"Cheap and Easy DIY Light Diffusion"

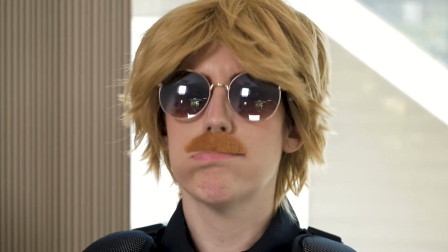(0:01) Okay, keep it together, Jerry. We just have to diffuse this situation like a pro.
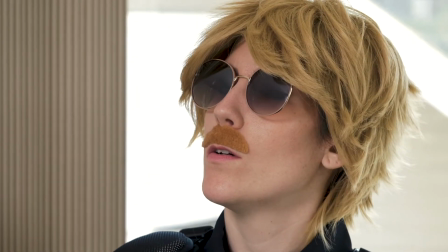(0:07) Remember, if you get this right, all the boys down at the precinct will stop making fun of your mustache.
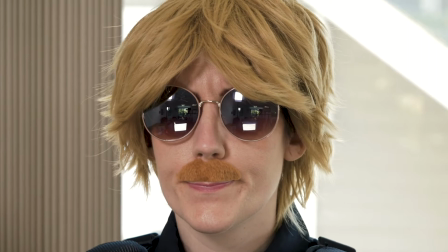(0:13) You can do this. Okay, ready? And diffuse.
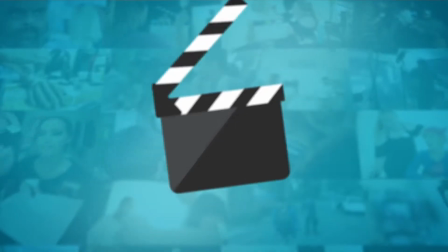Hello filmmakers, Ash here and welcome to Film It Yourself. Hard light can be extremely unflattering on your talent, which is why shooting outside can be tough.
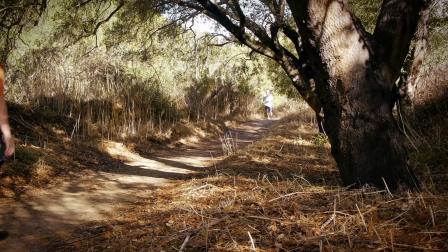(0:37)
Direct sun can lead to harsh lighting, and while finding shade under a tree can help, it can also result in uneven patches of light. Film sets traditionally combat this with what are called silks.
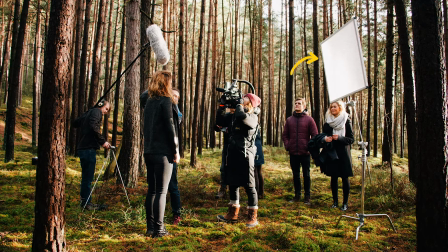(0:50)
These are basically large sheets of diffusion that can be used to soften any sort of light, including the sun.
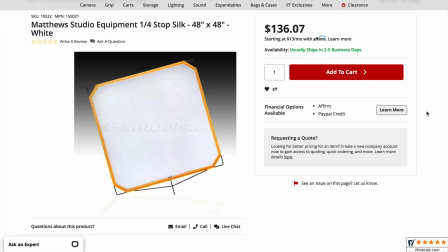(0:57)
But purchasing pro-level silks that are big enough to combat the sun can get pretty expensive. However, never fear, for I've got a cheap and easy DIY trick that will have you diffusing the sun in no time.
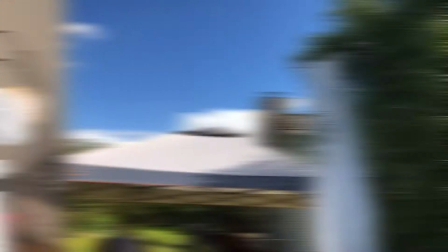(1:11)
All you need is a white bedsheet. Yep, a bedsheet. The first step is to take 2 C-stands and use them like a frame.
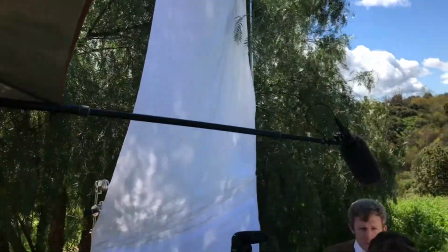(1:19)
You'll want 2 because you'll want to prevent the sheet from flapping in the wind. Next, safety is key, and when the wind picks up, it's gonna fill your homemade diffusion like a sail, which can be extremely dangerous.
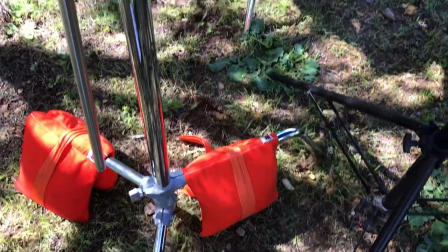(1:33)
So, you'll want to make sure you put plenty of sandbags on your C-stand to prevent it from crashing down on any of your talent. If you want to learn more about how to properly set up a C-stand, you can check out my video on it here.
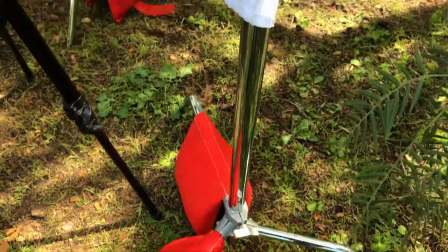(1:47)
Now that your C-stand is safe, you can attach the white sheet to it using A-clamps or C47s. Again, making sure it's held in place and not flapping wildly in the wind.
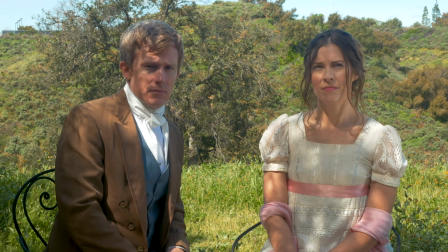(1:58)
Now, thanks to your homemade diffusion, your scene can go from this patch lighting to this more evenly flattering lighting. So, now that you know how to diffuse any situation, you'll be a pro filmmaker in the streets and a brightness blocker with the sheets.
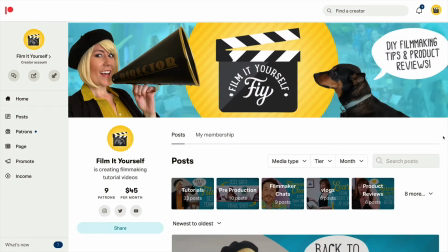(2:16)
And speaking of, if you want to be even more of a pro, you can support me on Patreon and get all of my filmmaking templates for as low as $5 a month. I mean, that's like the same price as renting a movie online. And let's be honest, which one are you most likely to shell $5 out for? Oh wait, it's the movie. Shoot, yeah, definitely the movie.
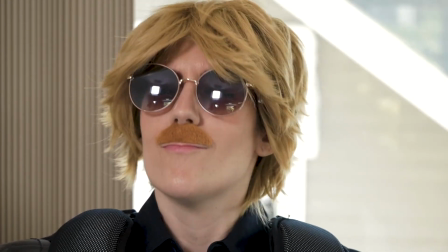(2:42) Good job, Jerry. You really diffused the hell out of that one. Hey, do you know what happened to our bed sheets?
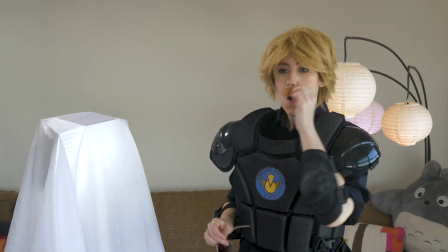(2:50) No?